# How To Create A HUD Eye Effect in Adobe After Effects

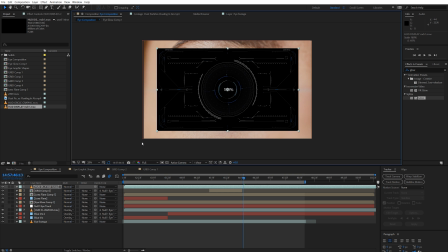[20:45]
And what you should notice is that instead of being transparent where there's no actual elements, it's black. So to get rid of this, we're going to go down to our blend modes and we're going to select screen.
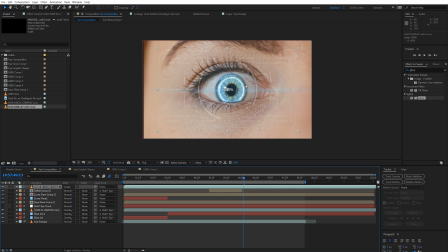[20:57]
Nice. Okay, so now that the element is actually looking like it belongs, let's position it so that it's directly centered over top of the pupil.
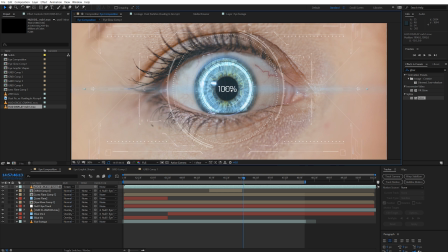[21:05]
It's really easy to make it centered if we take the numbers here and use that as the center mark.
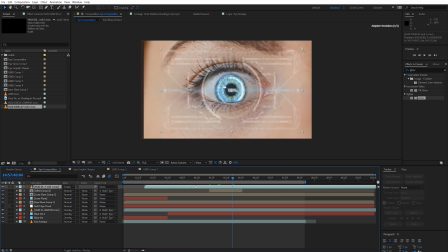[21:11]
This'll make everything look a little bit more aesthetically pleasing. This heads-up display also has an animation that animates in, so I'm going to take this and make sure that the start of it actually starts where I want it to pop into existence.
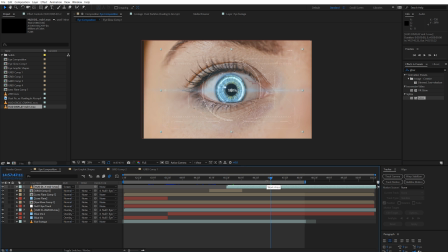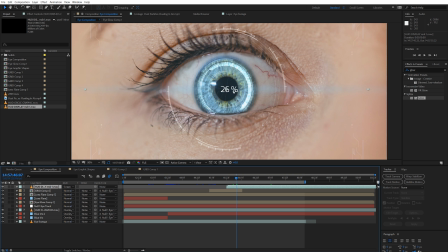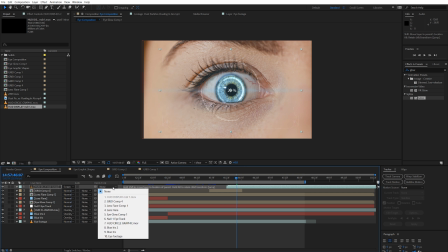[21:37]
And to make sure that it moves around with the eye as normal, make sure to parent it to the null layer that moves around with the eye.
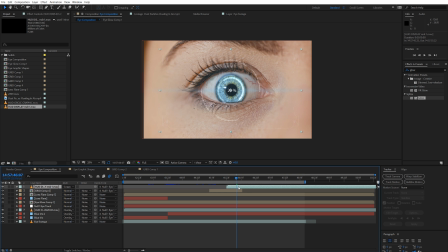[21:46]
Instead of just fading this element in, we're actually going to make it zoom out from the eye.
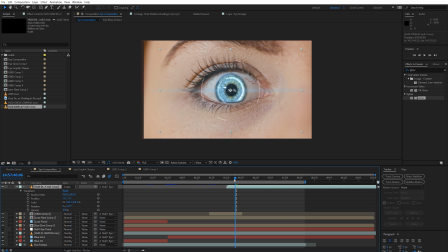[21:52]
So go down to your transform options and bring it to the start where you actually want this effect to become first visible. Set a keyframe for scale and position, assuming that it's going to make any left to right movements. And then move it forward and set your new keyframes for your ending position.
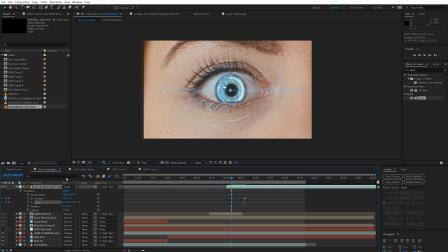[22:09]
Go back to your start keyframes and then scale down your elements to the very, very smallest you want them to be. Pretty much non-existent. I personally don't need my position keyframes to adjust at all, so I'm just going to get rid of them.
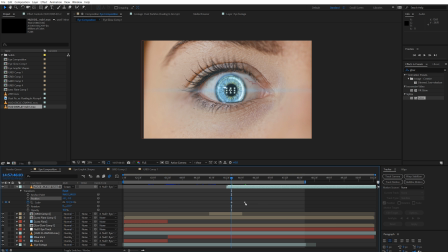[22:25]
Then I'm going to go to my ending keyframe, right click and go to keyframe assistant, and easy ease in.
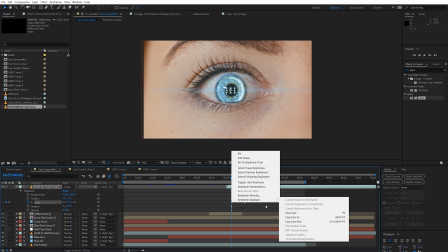[22:31]
Then I'm going to do the same thing for the first keyframe and easy ease out.
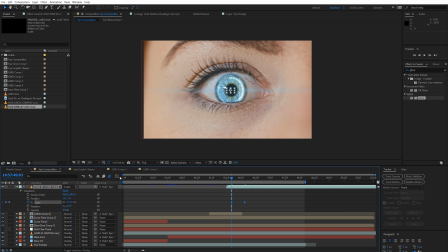[22:36]
Select both of these keyframes and then select the graph option, where you can see your keyframes on a graph and have a little bit more precision. Select one of the keyframes and drag out this little line here. Do the same for the other side and you'll see that you're giving your keyframes a bit more of an exponential curve.
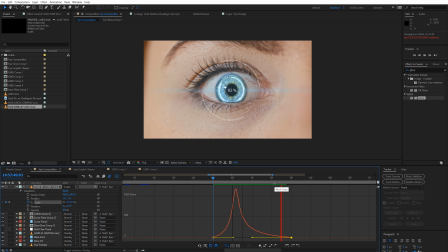[22:55]
This will make your zoom out a little bit more realistic as it zooms in and then stops at a little bit more of a gradual pace. Play around with it until you get the final effect that you like.
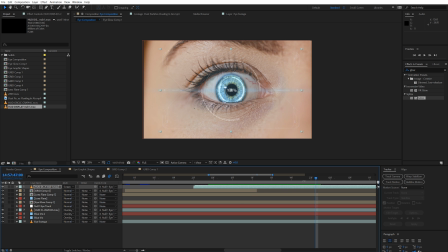[23:16]
Now that we've got the motion down, we're going to be adding some style. Specifically, we're going to be giving a bit of a lens bow to this heads-up display. Go over to the right-hand side under your effects and presets and search for CC Lens. Drag and drop this onto your layer.
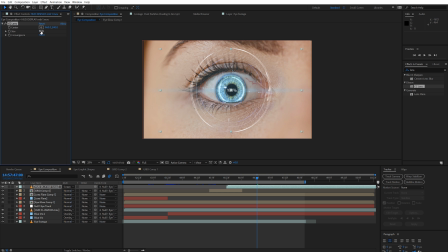[23:35]
And you should see that it adds a bit of a spherical effect to your heads-up display. By bringing the convergence down to about negative 200, and then bringing the size back up to something closer to 360,
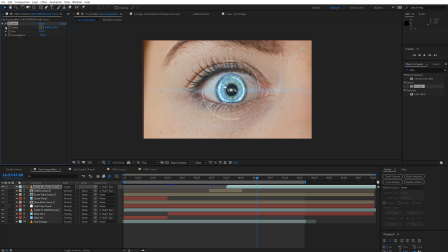[23:54]
you'll see that you have a bit of a natural bowing to the edges of your effect, making it look like it's wrapping around the eye just a little bit. Next up, we're going to be duplicating your heads-up display layer twice.
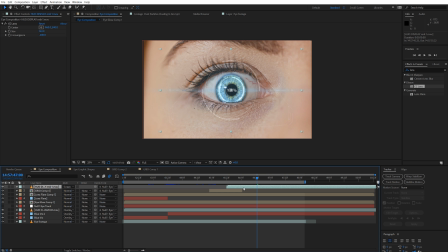[24:09]
Control or Command D to duplicate it once, and then do it again a second time. Each of these duplicated layers is going to serve a different purpose. So let's rename the top layer by going to right-click, renaming, and calling it HUD Display.
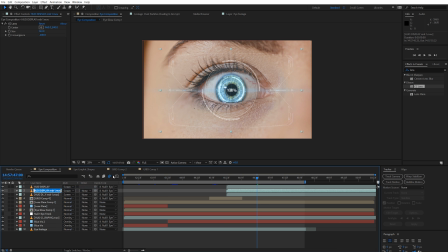[24:27]
Do the same for the second layer, except this time call it HUD Glow. And for the bottom layer, rename it to HUD Shadow. You can probably guess what each of these different layers is going to serve a different purpose for.
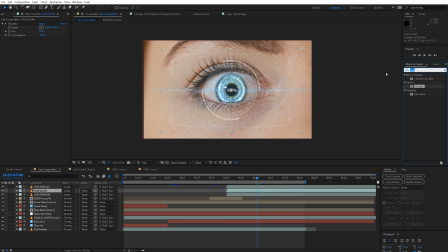[24:41]
The top one is just going to be our normal display, but the second layer we're going to add a glow to. So in effects and presets, search for glow, and drag and drop it onto the HUD glow layer.
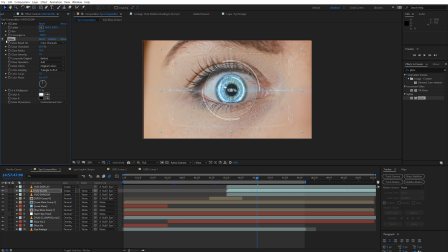[24:53]
You can see that right off the bat, the preset is actually doing a pretty good job. But we're also going to give it a bit of a boost by searching for Gaussian blur and dragging and dropping that effect on as well. Increase the blurriness to a really high amount, probably around 54 or so.
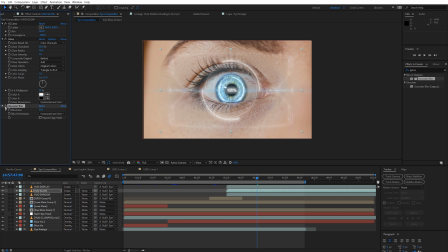[25:11]
And you can see what a difference this makes. Lastly, we're going to go down to the HUD shadow layer and we're going to solo it.
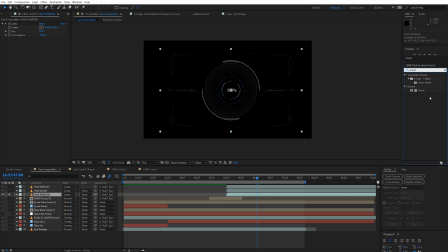[25:20]
Search in your effects for something called invert. And you're going to drag and drop that invert effect onto your HUD shadow layer.
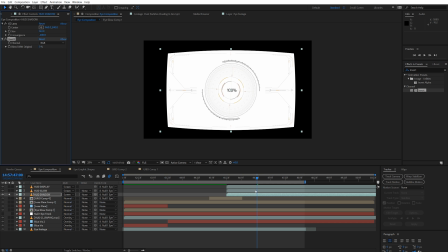[25:29]
This will make it almost completely white, except the parts that are actually the element are going to be turned black.
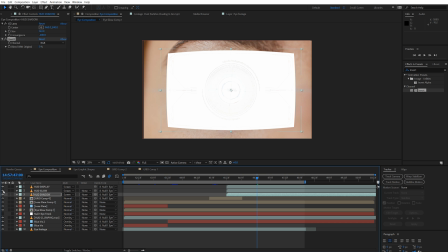[25:36]
It's basically just inverted everything, like the name suggests. I'm just going to hide the top two layers so it's easier to see what's going on. We're going to take the blend modes, and we're actually going to switch it from screen to multiply.
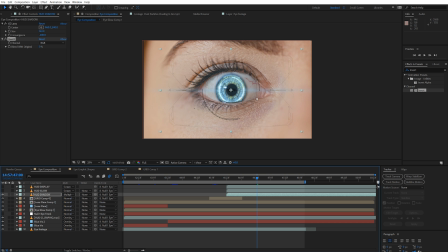[25:49]
And this will get rid of the white and leave the black elements. You can see where we're probably going with this. We're going to create an artificial shadow. So search in your effects for a Gaussian blur, and we're going to make this bottom layer really blurry to mimic the look of a shadow.
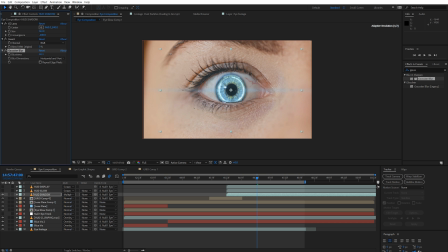[26:06]
Increase the blurriness as much as you possibly can while making sure that you can actually still see it at some point. Increasing the blurriness too much can actually basically fade it out of existence to the point where you can't even see it. So choose a happy medium. For me, it's about 29.
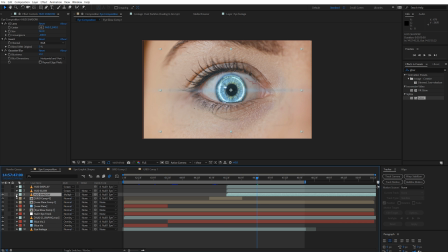[26:25]
But our shadow shouldn't be in the exact same place as our normal heads-up display elements. It should be a little bit offset. So I'm going to take the end keyframe for position and shift it down a little bit so that it's a little bit smaller,
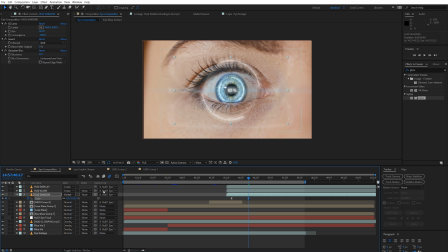[26:39]
making it look like the shadow is actually farther away from us as an audience than the actual heads-up display. It's very subtle, but you can see it when I toggle it on and off here. That's the benefit of actually using duplicated layers to pull off these sorts of effects.
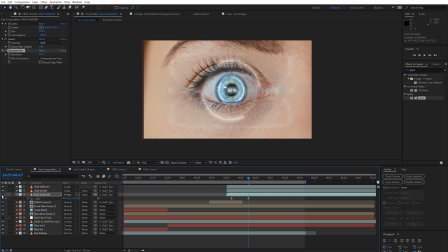[26:56]
The motion and all of the animations that are a part of the heads-up display are actually going to translate through into the shadow. So let's take a look at what our effect looks like from start to finish so far.
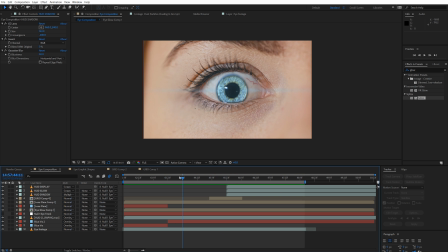[27:15]
That's not too bad, actually. Nice. Next up, all that we have left is actually just the icing on the cake.
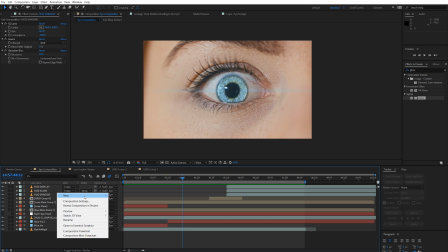[27:23]
Right click and go to New, Adjustment Layer.
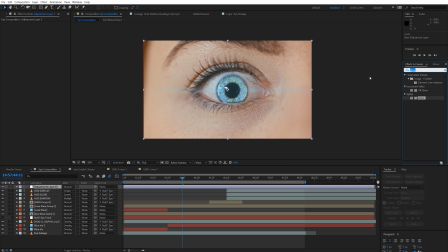[27:27]
We're going to help set the tone for this effect by dragging and dropping the Lumetri color effect onto this adjustment layer. Now everything that's below this adjustment layer will take hold of whatever color and lighting changes we make.
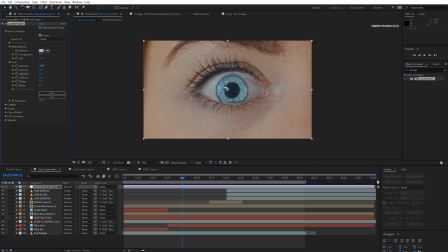[27:41]
So if we make the scene a little bit darker and play around with some of the curves a little bit,
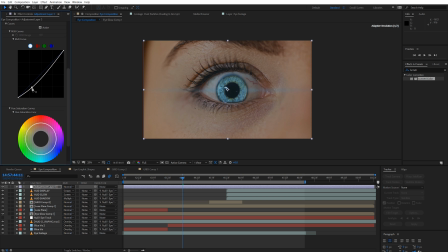[27:47]
we can see that everything takes hold of the Lumetri color changes. Everything from the base footage layer to the actual heads-up display elements, the lens flares, the glows, everything.
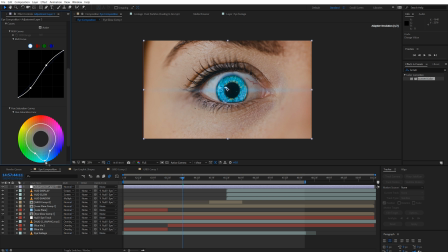[28:00]
One thing that I'm going to take special note in doing is by taking the hue saturation curve here at the bottom and by increasing the saturation of the blues in specific. This will keep the rest of the scene pretty much exactly the same, but will intensify the blue of the iris and the lens flare, etc.
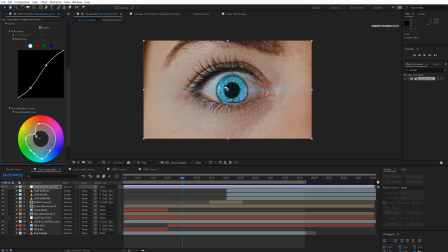[28:18]
Then conversely, I can take some colors that I don't want to eliminate, but I just want to pull back a bit and draw those down here with this same curve. Lastly, I'll go back up to the project manager here and I'm going to choose this dust overlay.
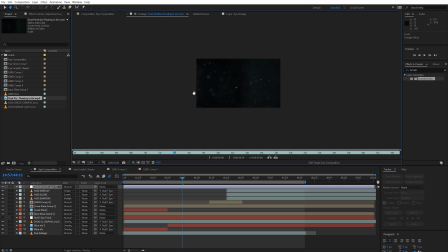[28:33]
This will just give a little bit more of a moody atmosphere. And yes, I downloaded this too from motionarray.com. I'm going to list all of the elements that I downloaded from there in the description below. So drag and drop this on top of all of your different layers, including over top of your adjustment layer,
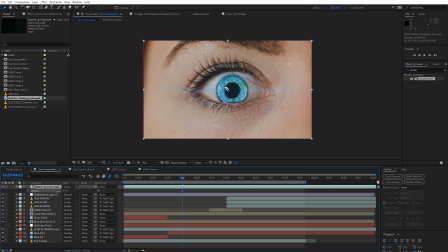[28:50]
and set it to screen to get rid of the black elements. Then decrease the opacity so that this effect isn't just overpowering everything else.